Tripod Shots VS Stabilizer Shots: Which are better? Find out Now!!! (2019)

The best tripod shots versus the very best stabilizer shots. I'm going to teach you the difference between these shots starting right now.
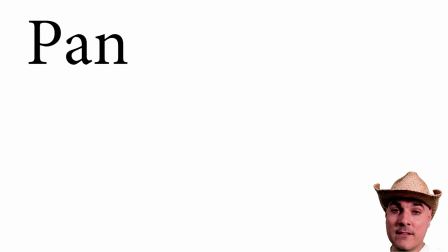0:09 The four main tripod shots are the pan, the tilt, the zoom, and the still shot. The four main stabilizer shots are the track shot,
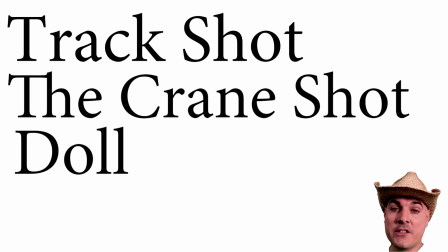0:23 the crane shot, the dolly shot, and also the still shot.
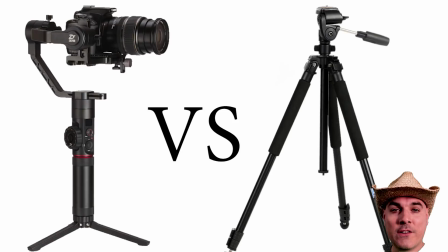0:28 Which camera shots are better? The ones on a stabilizer or the ones on a tripod? We're going to battle them against one another to find out right now. Battle number one, the pan versus the track.
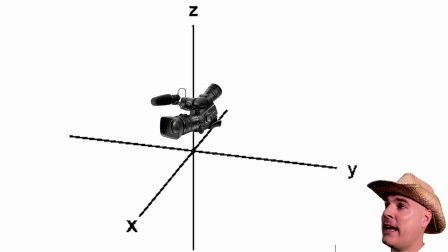0:42 Panning is on a fixed point and it rotates left and right on the Z-axis,
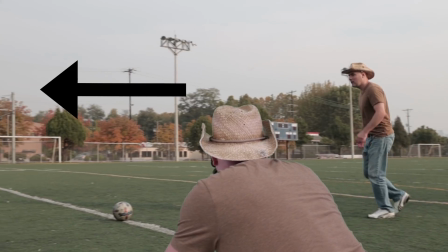0:48 changing its camera angles as the object moves through its space.
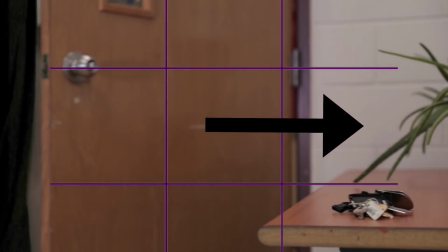0:52 The space in front, known as negative space, is there to help direct your audience to know what movement is taking place.
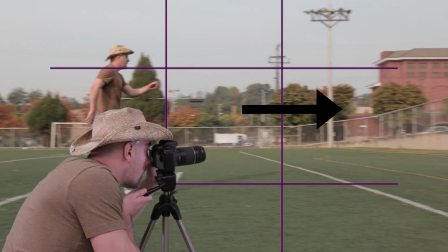0:59 It's there to help direct your audience forward. Panning, the pros.
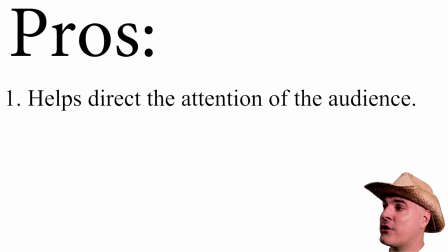1:04 The pan can help direct the audience's attention in a certain direction, usually by following an object.
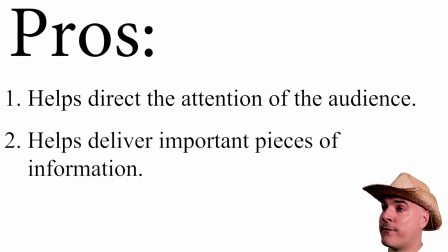1:10 It can also help deliver important bits of information to the audience by simply panning to them. And it's pretty easy to use and fairly cheap to master when using a tripod.
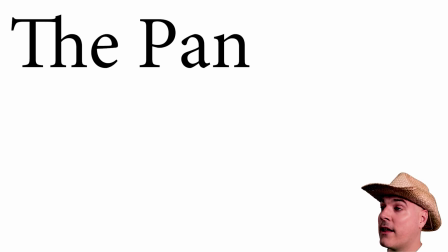1:22 Panning, the cons.
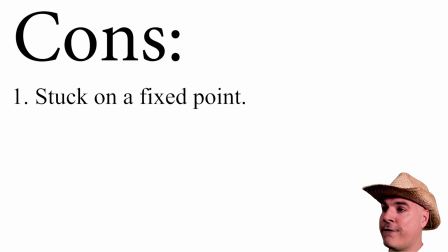1:24 The pan is stuck on a fixed point or in a fixed location, and it can only lead or trail an object. This camera shot can't go along with the object in motion, leaving it stuck behind. If you don't have a specific reason for using a pan to help tell your story, it can look kind of generic and cheap.
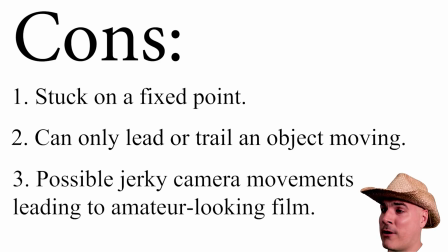1:43 If you don't have a very good tripod, or if you haven't tried practicing with this shot, you can get some shaky camera movements as well.
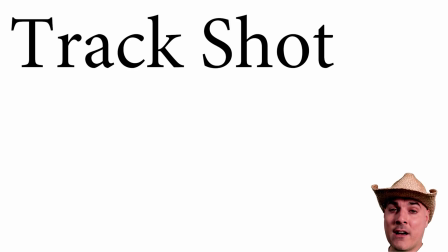1:50 Tracking is not stationary on a tripod, like the pan.
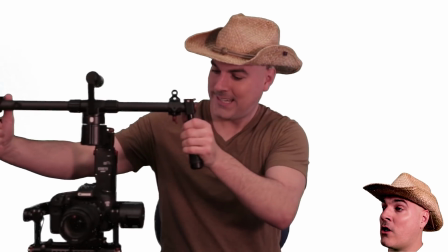1:54 It's a parallel movement keeping the character or object in frame while being moved over distance.
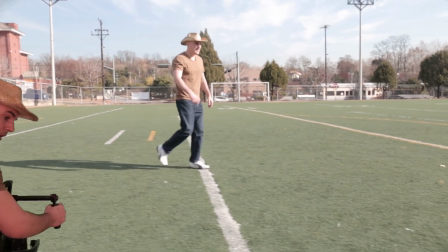2:01 Tracking is used to keep the same camera angle of the person that you are filming, usually in a parallel movement.
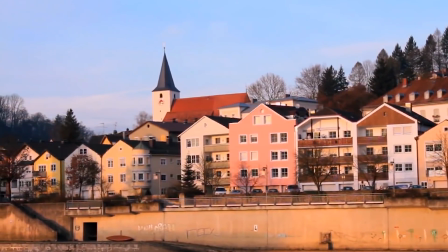2:07 The track is meant to go against the grain to rip up that two-dimensional effect and help show foreground, midground, and background.
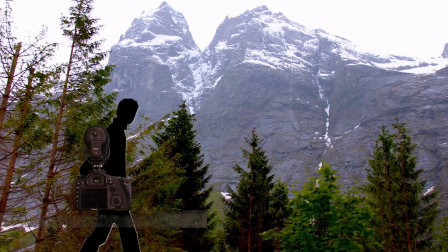2:16 Here, the camera itself acts as the foreground movement. Then we have the character in the midground moving,
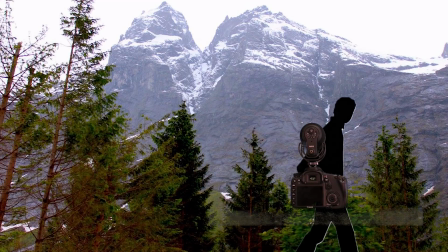2:23 which is in contrast to the background, giving us a lot of motion, adding to a 3D effect.
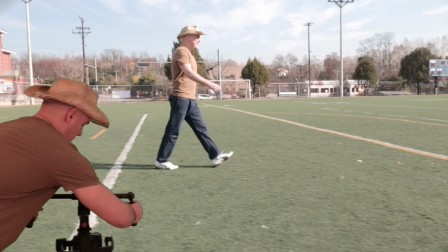2:29 Unlike panning, you don't need to keep space in front of the object. You can center them up in the scene.
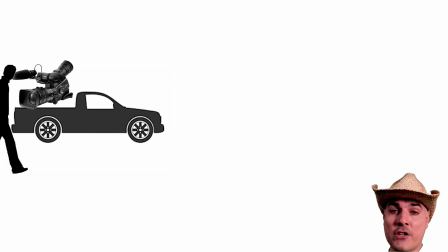2:35 Tracking is not stationary on a tripod like the pan.
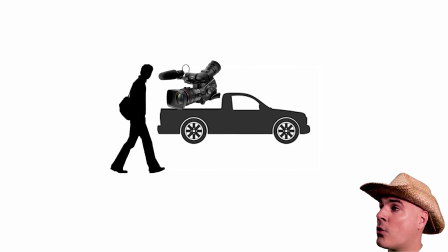2:38 It's a parallel movement, keeping the character or object in frame while being moved over distance.
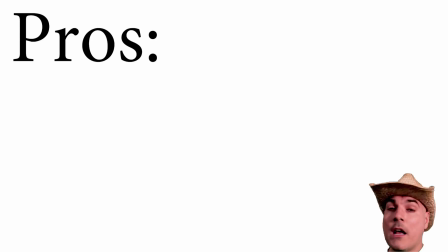2:45 Tracking, the pros. The track is not on a fixed location.
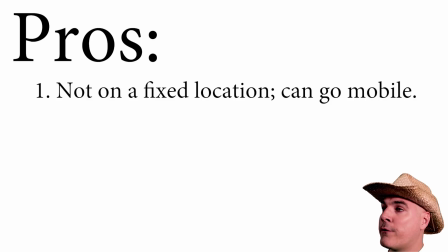2:49 It can move along with the object, allowing for great motion and action to be captured.
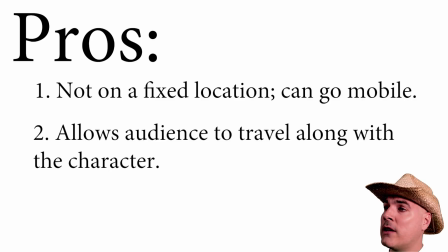2:54 It also allows for the audience to feel like they are there with the character on his journey.
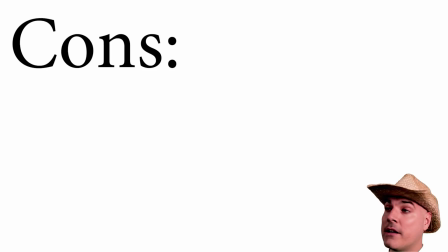3:00 Tracking, the cons. Tracking shots, done properly, are expensive and they can be time-consuming.
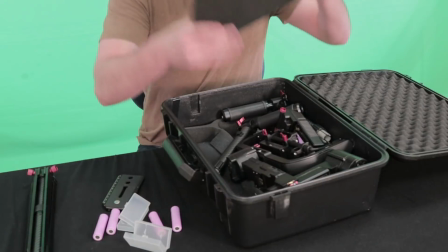3:07 Gimbals can offer steady footage for the tracking motion, but they can also range all the way up into the thousands of dollars.
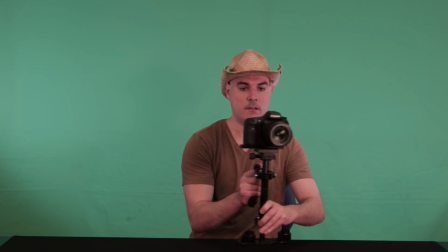3:14 There are cheap Steadicams out there that can help you capture tracking shots, but it takes a lot of time to master using, so the footage isn't shaky.
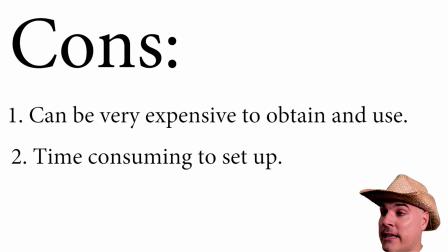3:23 You can build your own tracks, but then again, we're talking a lot of time and practice.
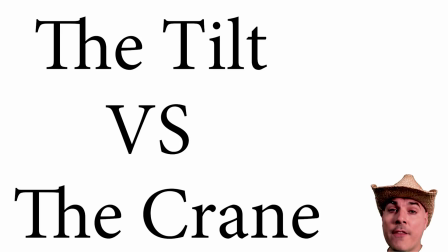3:29 Battle number two, the tilt versus the crane. The tilt shot, like the pan shot, is also a fixed point,
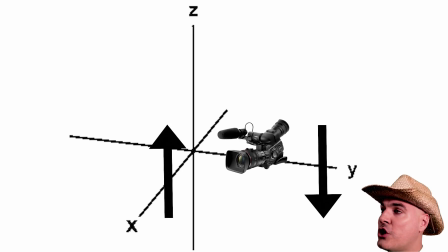3:37 but it rotates up and down on the y-axis, changing its camera angle on the object as it goes up and down.
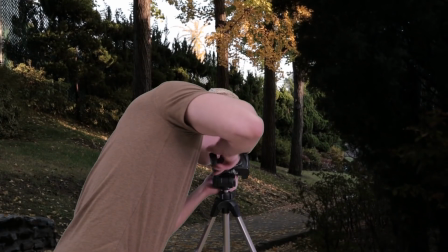3:44 The tilt is used often when the camera operator wants to display the vertical significance of an object, such as a skyscraper.
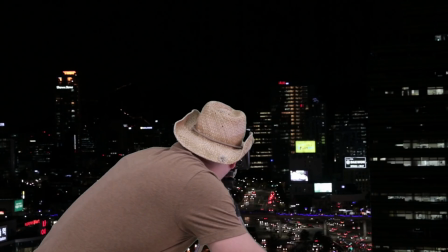3:52 Tilt down can be used to signify the depth of a place or to portray how high up someone or something is,
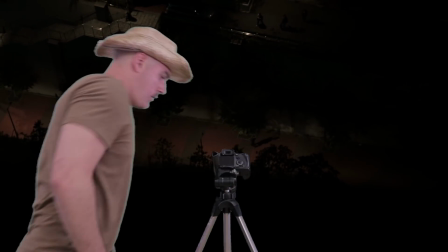3:58 such as being on the edge of a really tall building. Tilting, the pros.
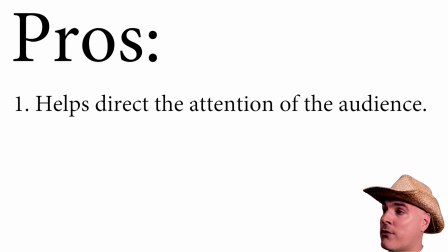4:03 The tilt can also help direct the audience's attention in a certain direction, usually by showing the height or the depth of the object in scene. It can also help deliver important bits of information to the audience by simply tilting up or down to them.
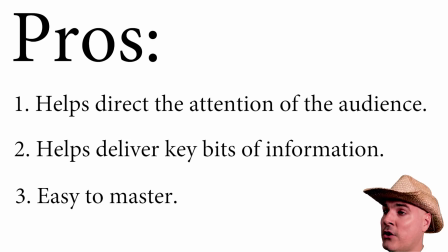4:19 Like the pan, the tilt is pretty easy to use and fairly cheap to master when using a tripod.
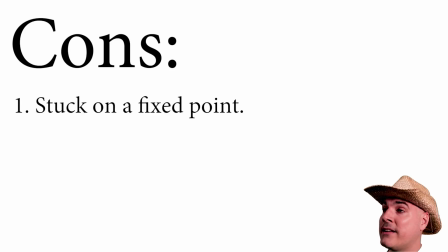4:25 Tilting, the cons. The tilt, like the pan, is also on a fixed point and it can only direct your attention up or down. This camera shot can't go along with the object in motion, leaving it stuck in its fixed location.
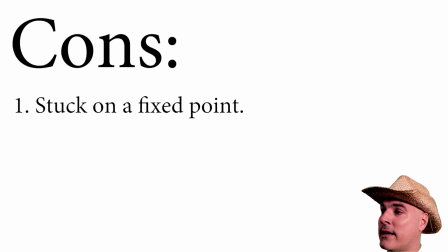4:39 And like the pan, if you don't have a specific reason for tilting up or down to help tell your story, it can look kind of generic and possibly cheap.
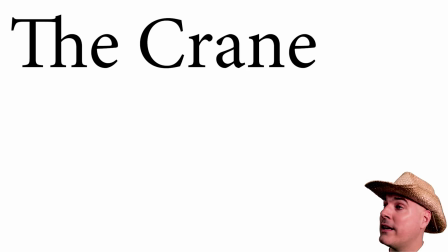4:49 The crane shot also isn't bound to a fixed position.
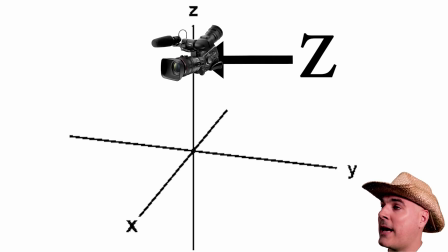4:53 It too is meant to break the two-dimensional look by adding movement in between the foreground, midground, and background.
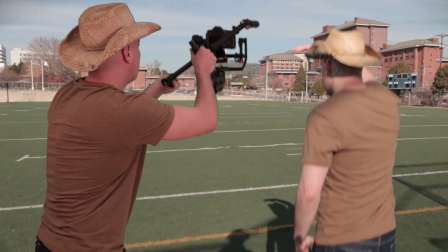5:00 It's also used to help reveal the scene that the character is in. It's ideal for revealing the environment, whether it's the buildings or trees.
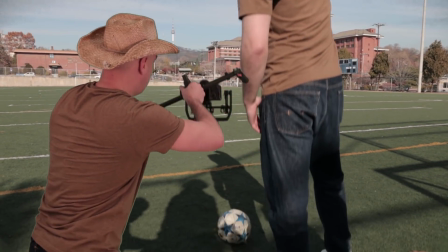5:08 The crane shot helps you get a higher up view of the scene. The crane shot, the pros.
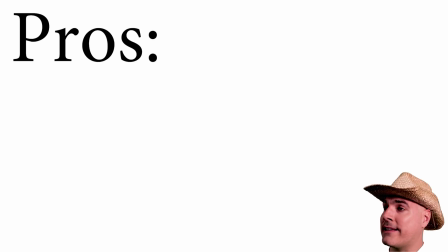5:15 The crane, like the track, is not stuck on a fixed point.
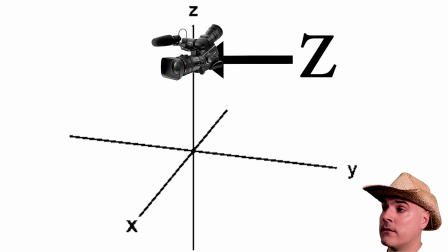5:18 It can move up in a parallel motion to help reveal more of the scene, or it can move down in a parallel motion to focus on less of the scene.
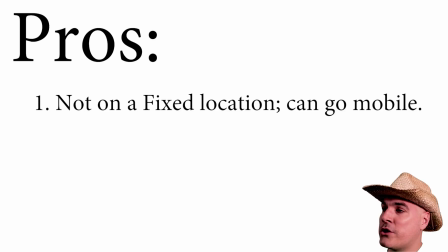5:27 This parallel motion of the foreground, midground,
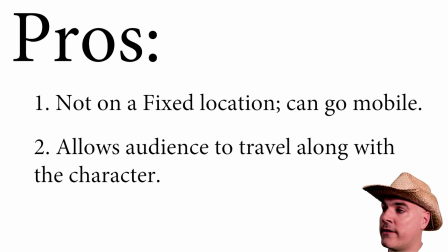5:30 and background gives a great three-dimensional feel to the scene, allowing for some great action to be captured.
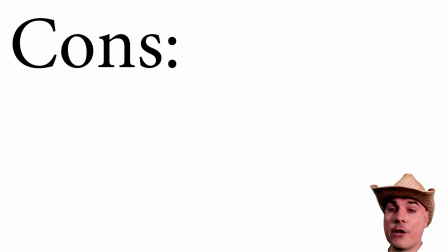5:36 The crane shot. The cons. Crane shots, done properly, are expensive.
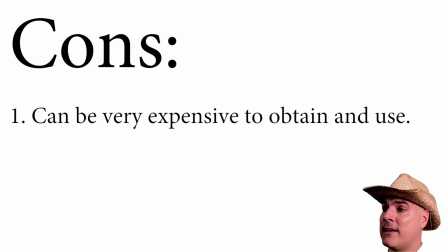5:42 Even using a stabilizer such as a 3-axis gimbal to help set off the cost of buying an entire crane is still expensive.
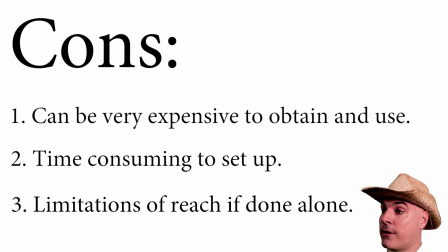5:50 If you are using a gimbal or a Steadicam to pull off the crane shot, you can only reach so high with a camera with your arm.
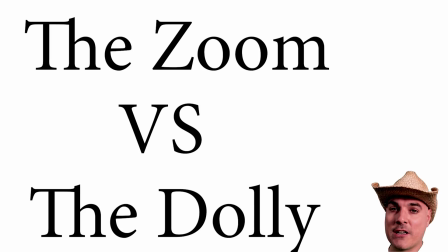5:57 Battle number 3, the zoom shot versus the dolly shot. The zoom shot, like the pan and tilt, is on a fixed point.
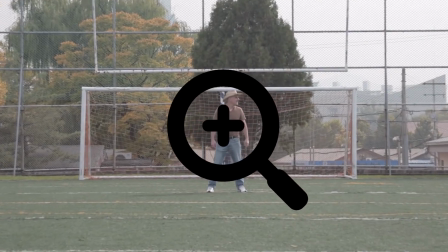6:05 A zoom is not a physical movement of the camera. It's a magnification of an object or reduction of an object that is being recorded.
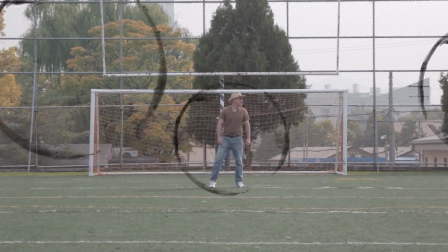6:13 When you zoom in on an object, you are increasing its importance in the story.
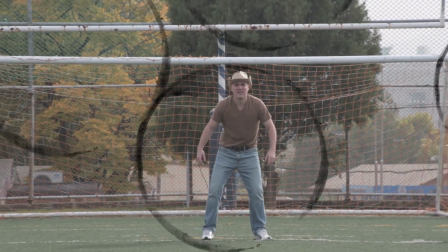6:17 When you zoom out on an object, you are decreasing its importance within the story.
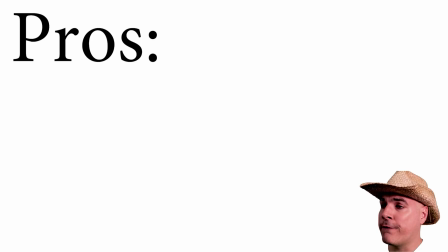6:23 Zooming, the pros. The zoom allows the filmmaker to focus in on certain objects to help portray their story to their audience.
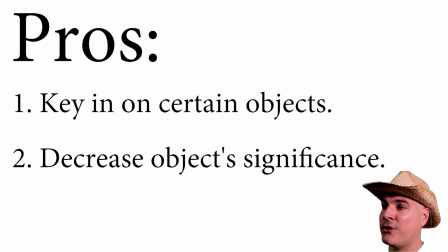6:32 The camera operator can even decrease an object's importance to the overall story by simply zooming out of the object. It's also great to be able to capture footage that is really far away from where it's being recorded.
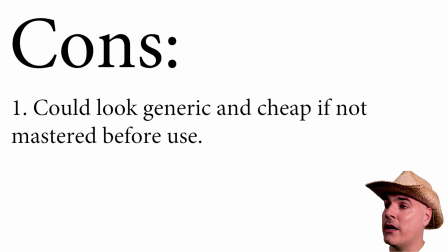6:45 Zooming, the cons. If you don't know what you're doing, zooms can almost scream to the audience that you are an amateur. You'll see a lot of homemade movies using all sorts of unnecessary zooms. Try to stay away from them unless you're using a zoom for a really good purpose,
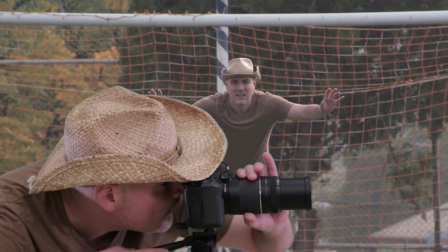7:02 like zooming in to capture an emotion, or zooming out to show how small something truly is.
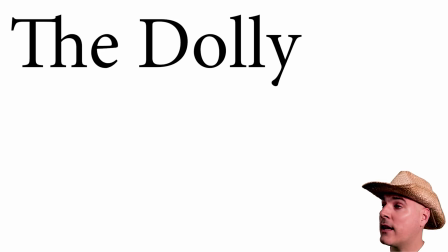7:09 The dolly shot. The dolly shot, like the track and the crane, is not bound on a fixed point.
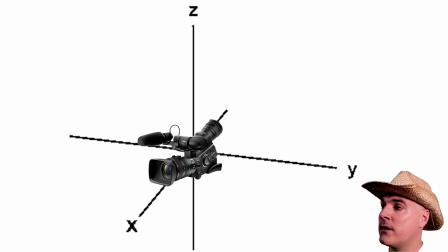7:15 The dolly shot allows the camera to travel freely going backwards or forwards on the x-axis.
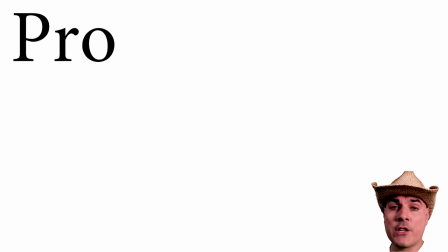7:21 The dolly shot, the pros.
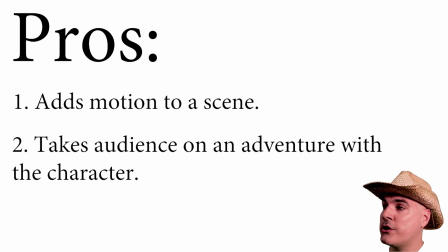7:23 The dolly out or the dolly in adds awesome motion to a scene that can make the audience feel like they are there in the movie.
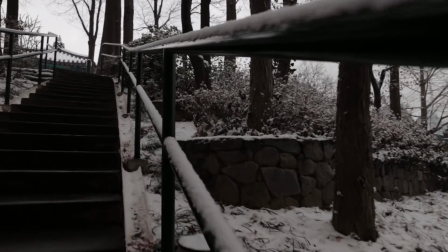7:31 They're riding along with the character on the adventure. The dolly shot, the cons.
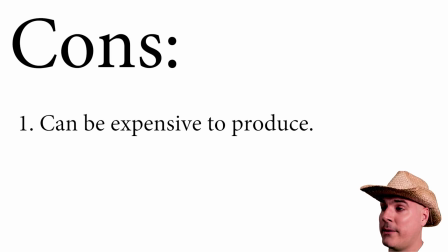7:36 Like the track and the crane shots, the dolly shots can be expensive. Again, you might have to make your own track, which can take a lot of time. Or you'll need to invest into a Steadicam or a gimbal, which can also be time-consuming to master and expensive.
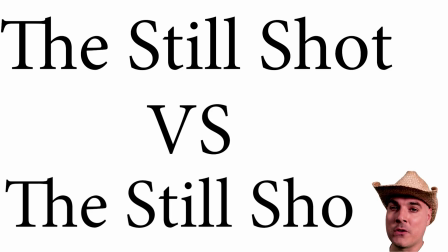7:52 Battle number 4, the still shot versus the still shot. The still shot on a tripod is just that.
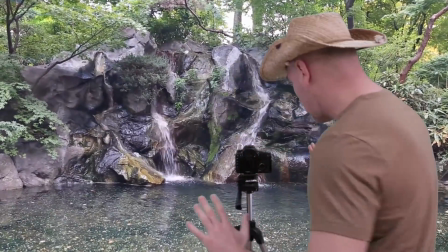8:00 It's a camera in a still position set up on a tripod. It's there to capture the natural motion within the scene.
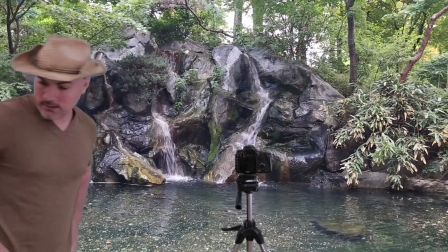8:07 The still shot on a tripod. The pros.